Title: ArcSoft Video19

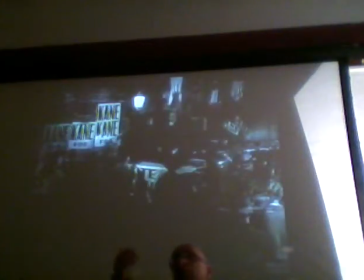(46:31)
To support Kane, and look again, now it's one of those very quick intercuts where it's as if the dialogue continues, but suddenly we get to one of the major rallies that Kane himself has organized,
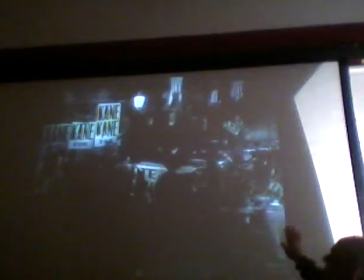(46:47)
and you get in the juxtaposition of the two kinds of politics, the ordinary,
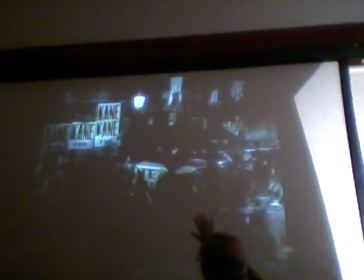(46:53)
everyday, if you like, street politics of this scene to the performance politics of Kane himself.
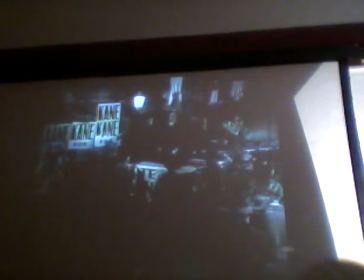(47:05)
This is another one of those ones where the sentence sort of continues, a bit like the Merry Christmas and then a Happy New Year, some 18 years later. Kane starts a sentence and Kane carries it up.
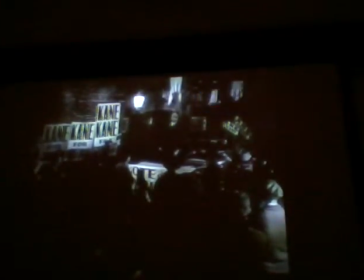(47:23) There's only one man who can rid the politics of this state of the evil domination of Boss Jim Geddes.
Right.
I am speaking of Charles Foster Kane, the fighting liberal, the friend of the working man,
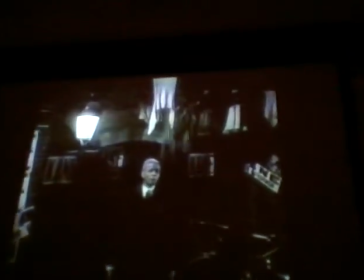(47:34) the next governor of this state, who entered upon this campaign with one purpose only.
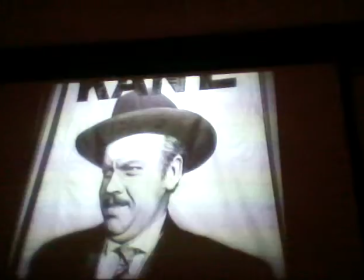(47:42)
Interesting, the first chap you get is not Kane, but this enormous election poster of him.
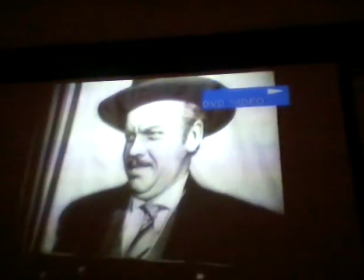(47:49) To point out and make public the dishonesty,
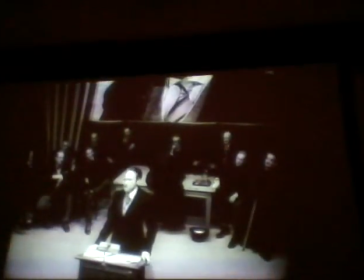(47:54) the downright villainy of Boss Jim W. Geddes' political machine, now in complete control of...
Shut. Evoke anything? The time that we have. There was an answer Hitler. Yes, the Nuremberg ranks. Not as enormous, but all those museum shots of Hitler, the demagogue in Nuremberg, addressing these huge crowds, haranguing them and getting all this adulation in return. And I think that shot's very, very deliberately composed to evoke Nuremberg, and so it's slyly to evoke Hitler. Another very successful populist.
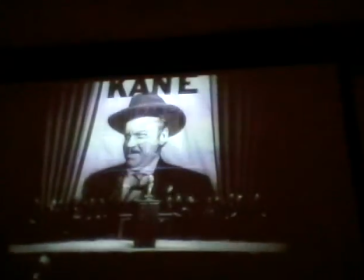(48:53) Government of the state, I make no campaign promises, because...
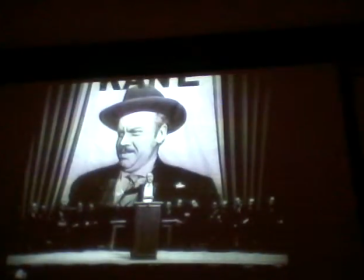(49:01)
Then we kind of get a reminder of the difference, as it were, between Kane, as Kane sees himself, this enormous, successful, this dominant image in the poster, and a really quite small figure at the bottom of the poster.
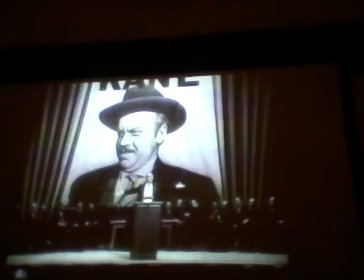(49:17)
The Kane is, you know, still quite a damaged person, quite an ineffectual at one level person, because he's always going to end by sort of undermining his own endeavors.
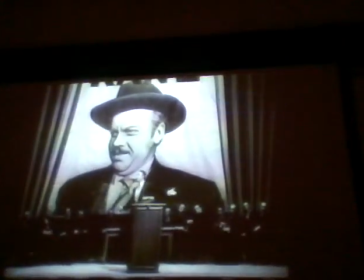(49:33) Until a few weeks ago, I had no hope of being elected.
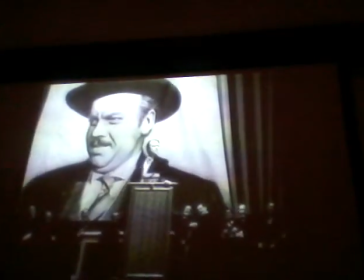(49:40) Now, however, I have something more than a hope.
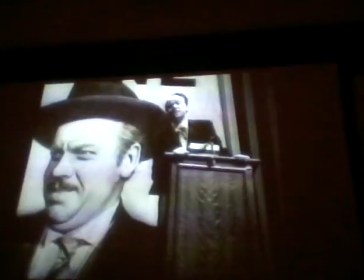(49:47) Jim Geddes has something less than a chance.
A
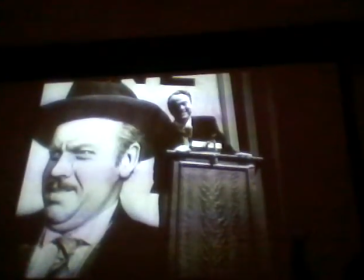(49:55)
a similar point to what Jill has already made. You do get the juxtaposition here, but also then a kind of low angle shot. And just think about how different that shot is to the way in which our general sense of Leland
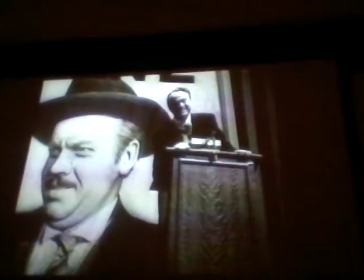(50:16)
talking to that small crowd of supporters is.
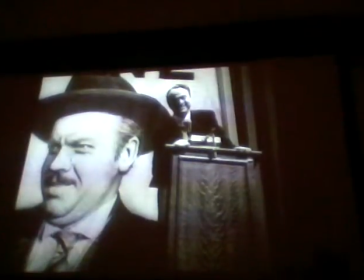(50:20)
Here, very much a kind of politics as, well, a kind of fascist politics,
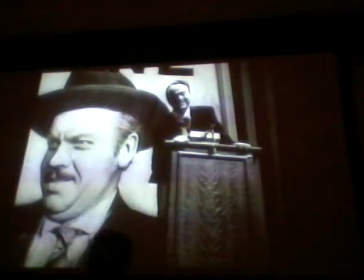(50:26)
a politics as a politics of arrested development, a politics where you either love or hate, not a politics of reasonable debate.